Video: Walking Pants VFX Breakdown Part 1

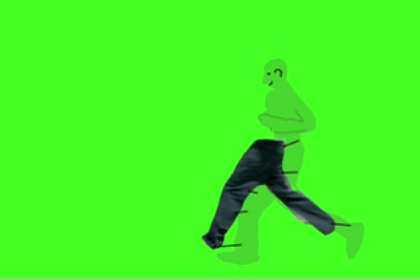[12:19]
You also have to make sure that you've got the shadows cast onto the ground so that you can try to use those if at all possible. Now of course a variation on any kind of puppeteering would be stop-motion animation. It would be possible to make miniature pants and stop-motion animate those,
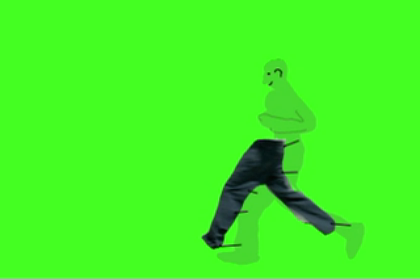[12:38]
but that achieves a certain luck or certain style that would not necessarily work for this particular project. Non-puppeting. As long as we're talking about stage work we could shoot someone in the pants in front of a green screen.
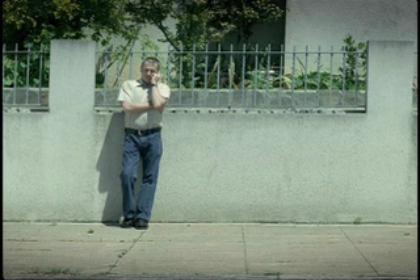[12:54]
Go ahead and shoot the live action first on the location and then the
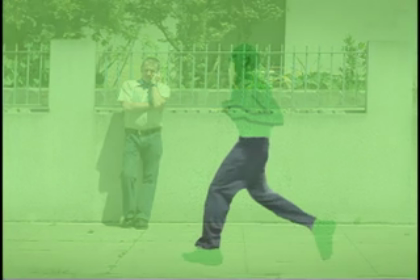[12:58]
pants would be shot at a later date or the next day on a green screen.
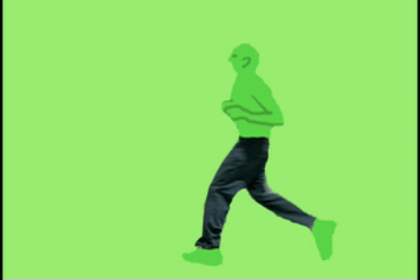[13:03]
The person wearing the pants would be dressed completely in a green screen suit to allow his removal. This would create the natural motion of the real pants. Now the downside is it's still an extra day of stage photography
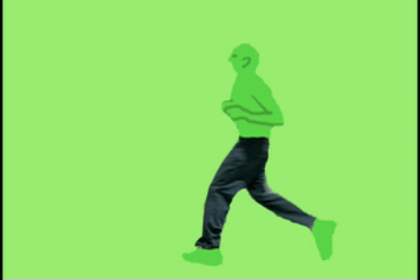[13:19]
and as discussed before the matching complexities of the lighting and camera. The hard daylight shadowing will create some difficulties when creating the matte from even a green screen costume. Now let's take a look at using the same procedure, the same basic concept, but shooting on location.
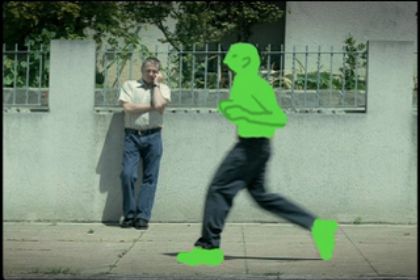[13:38]
The person wearing the pants could walk in the scene with the other actors, so now you have an interaction between the two characters that would come naturally without having to worry about timing issues. You'd also have the real pants moving in a realistic manner.
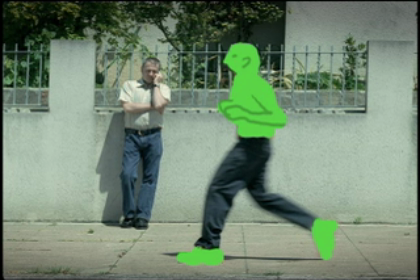[13:55]
Since this is shot the same time and same place, all the lighting matches exactly. It fits into the scene well. There's very little matting processes involved in this case and it would be possible to do multiple
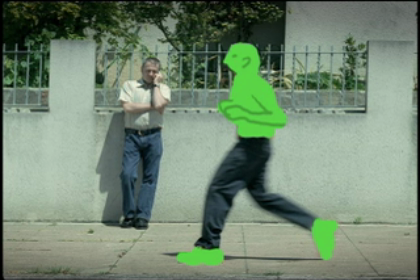[14:10]
takes with different timings or different actions and without using a lot of time. So there are certainly some advantages to doing on location with somebody dressed up.
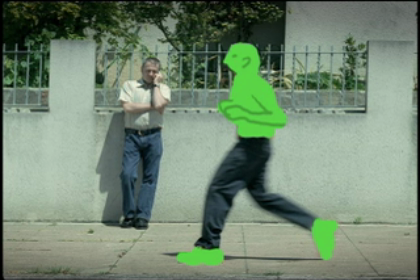[14:23]
Now the downside is we have to make sure we shot clean plates for the scene since we need to remove the person in the pants. And a good clean plate is going to require a non-moving background and lighting.
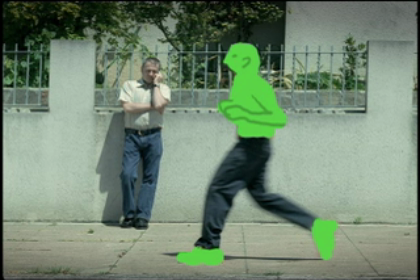[14:35]
Shadows from the actor onto the ground will have to be removed as well, so we end up with just the shadows of the pants themselves. Of all the options to consider, this last methodology is the one I chose for this particular commercial.
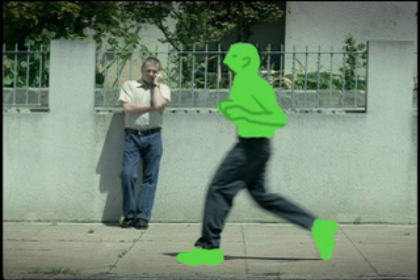[14:50]
It's relatively easy in live action and post. There wasn't a big time penalty when shooting, because we had to shoot the whole spot in less than a half a day. And there wasn't a big budget impact of creating models or doing special rigging.
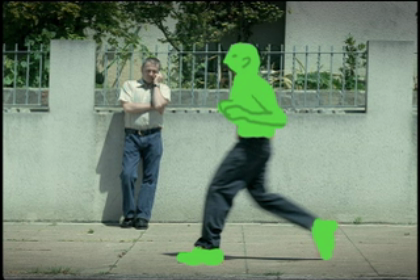[15:05]
And the same technique can also be applied to removing the pants of the other actor. If any of the requirements of the shots or production changed, one of the other techniques discussed might be a better choice.
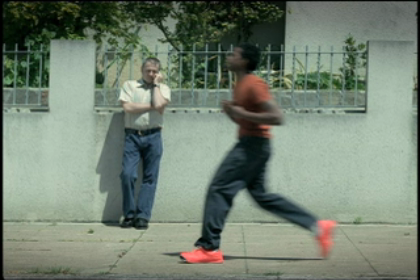[15:20]
For the actual shoot, I decided to not go with the green screen costumes, and I'll discuss that a little bit in a moment. But one of the main problems is just, as I said before, just trying to pull a good key off of it.
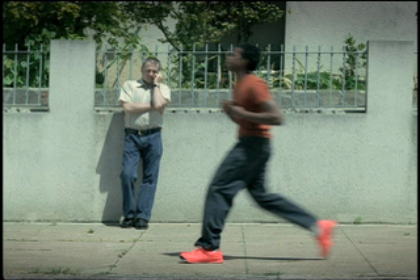[15:34]
So I just opted to go with the rotoscope process to achieve the same results, since I knew I'd have to be doing a certain amount of rotoscoping anyway. It was just simple.
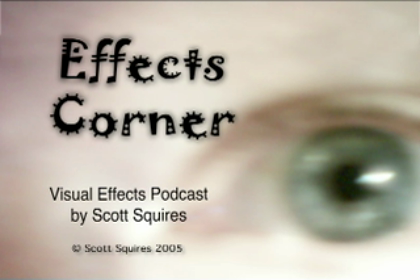[15:45]
I hope you've learned a few things from this podcast. And thanks again for listening, or in this case, watching the Effects Corner podcast. Thank you.